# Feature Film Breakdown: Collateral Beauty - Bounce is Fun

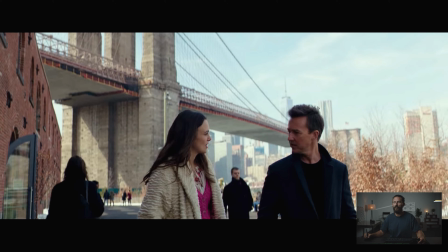[4:04]
But as the scene progresses, watch how it jumps around and why choose this particular time to do this part of the scene.
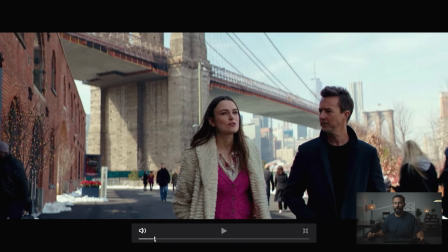[4:11]
Number one, I mean, it's kind of a weird frame. I guess they're doing this because they got the cool bridge in the background,
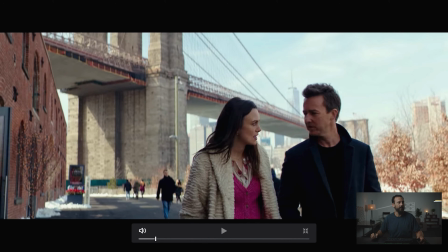[4:18]
that they have this weird framing where they're quite small, just like my pen is. And let's get that back. So they're quite small in the frame, so we want to see this big background. We see the building that they come out of. This is all nice, right? And you have variance inside the frame. You got the red building, you got the slash in the background, the bridge running across.
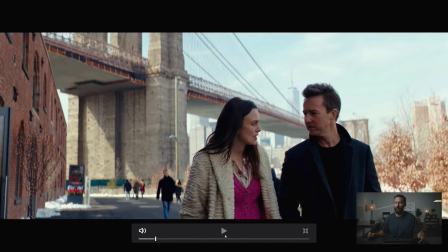[4:34]
It's a cool frame. And then this is really hot. And this is what you would be worried about if you were the cinematographer. You'd be sitting there going, ooh, it's going to be really, really hot.
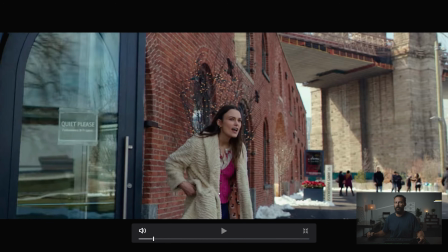[4:42]
But if we go back, let's go back to the start. So again, because we're in the shade, the actual shape of the light, we don't really have to worry about that too much, because we know it's just going to be a big soft light, because we're getting all this, basically the whole sky turns into a giant softbox, So
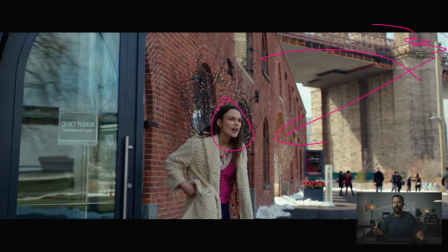[5:00]
we're going to be getting that soft light, but how do we get shape is the question, not how do we get the harshness off of the face.
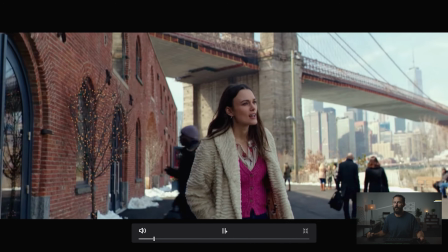[5:07]
So we come here, okay. She's going to come on the inside.
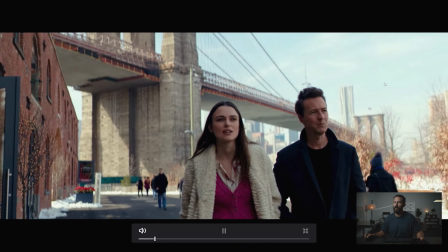[5:12]
Yep, she's not going to the outside, which we'll see why in a second.
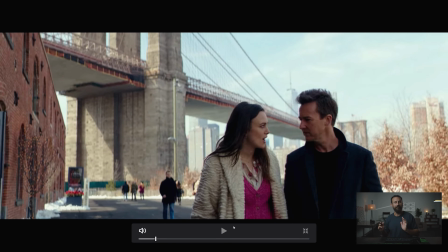[5:16]
And in this one, now, my guess as to why they would, let's go a little bit further in the scene.
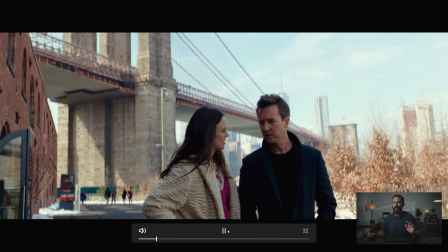[5:22]
I'll show you. My guess why they have the framing the way that they do.
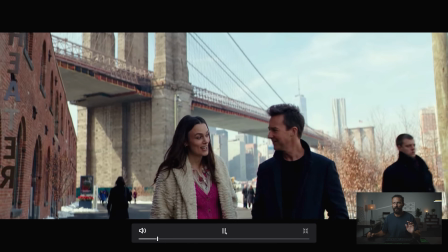[5:28]
And it gets a little bit more centered as we start to get going. Right there.
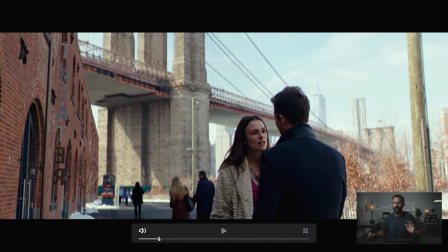[5:33]
Is probably, is this the best spot to see it? Yes. Let's see, go back.
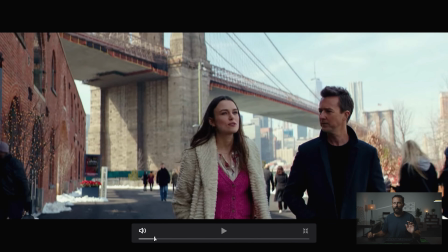[5:40]
You probably see it on Edward Norton right there. Oop. Let's walk it right there.
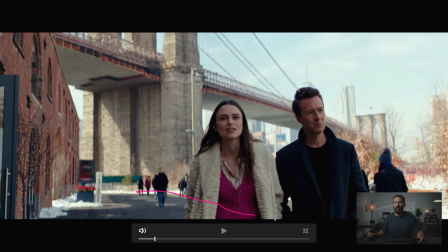[5:45]
Okay. Now, if you notice the line in the background as they walk along, it basically stops right at Edward Norton's head. So if he was to step out that far, like if he was over here now, he would be getting hit in the head with a top light, right?
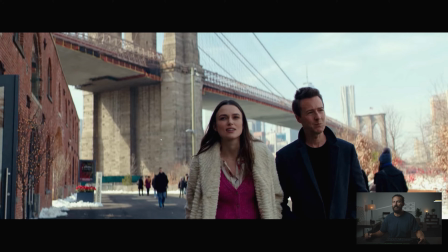[6:00]
But we don't want to get him hit in the head with the top light. What we want to do is we want to make this line as close as we can to their walking line without hitting him, so that we can take a walking bounce and we can project all of this light back, bounce all of this light back in, and that gets us this shape, right?
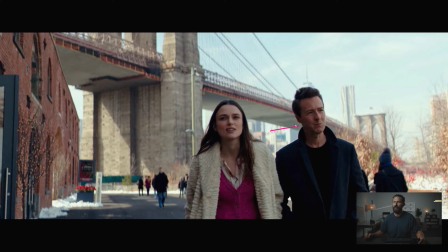[6:18]
Because she is basically becoming his neg, right? She's sucking up all the light on this side, and we're getting bounce from the sun this way. So technically, it's like backlit without the backlight, because it's an over-the-top backlight.
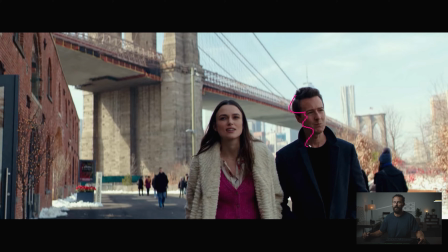[6:32]
So we're using that same bounce to return this way, which gets us this shape. Because without that, we would be too far under, right? We wouldn't have enough level. So to get some shape, let's put a walking bounce over here. Let's get an 8x8 of ultra bounce, and 2 people can walk with it. And that's how you get this return over here.
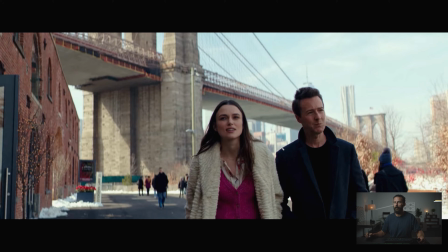[6:49]
Also plays into our framing because they're over there, right? Imagine if they were over here, right? Well, now the bounce has to be 10 feet further away, or else it's going to be in the shot, and we're going to lose all that level because it's further away, right? So it's going to be in shot, and you're not going to get as much level out of it. So frame them a little bit to the right.
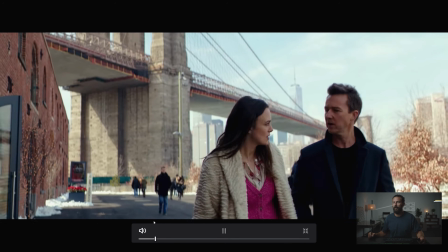[7:08]
And then as we come down, what's going to happen? Now she doesn't loop around him.
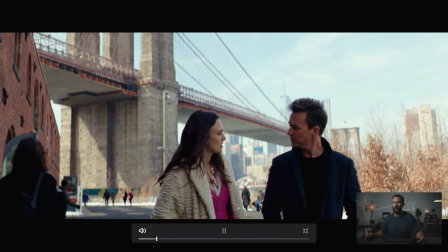[7:13]
He loops around her, right? Because we're going to set her up for her light, which is this walking bounce that is over here.
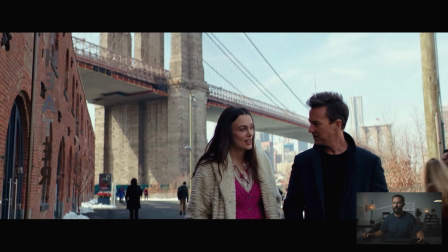[7:21]
Where are you, walking bounce? Where are you, walking bounce?
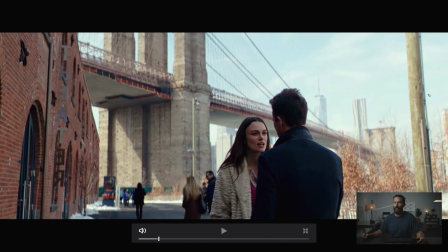[7:26]
Stop. See how he turns? Now we've got perfect. We're on the dark side of the line. We're shooting into the light, the upstage key, even if there isn't a walking bounce over here, right? Even if you're going to do everything in the grade, you're still setting yourself up for the shadow side, right? So just the action that the actors are doing has an effect on where you're going to position the camera, right?
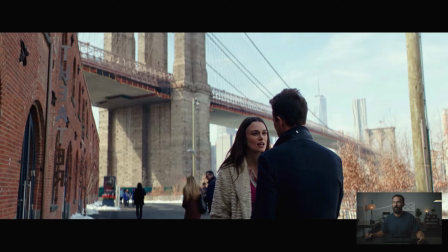[7:45]
If she loops around, that changes the lighting that we're going to see in the next angle, right? It makes it harsher for her. So let's make it harsher for him.
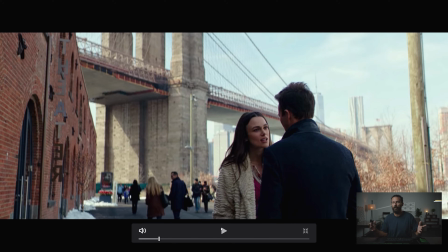[7:54]
So we go from here, and right, look, like this is the exact opposite of what you would normally do for a frameworky shot, because we have so much level in the background. There's level everywhere, and we're just pulling out, I mean, we are just making it to make her the hottest thing in the image, right? We've had to pull this in post.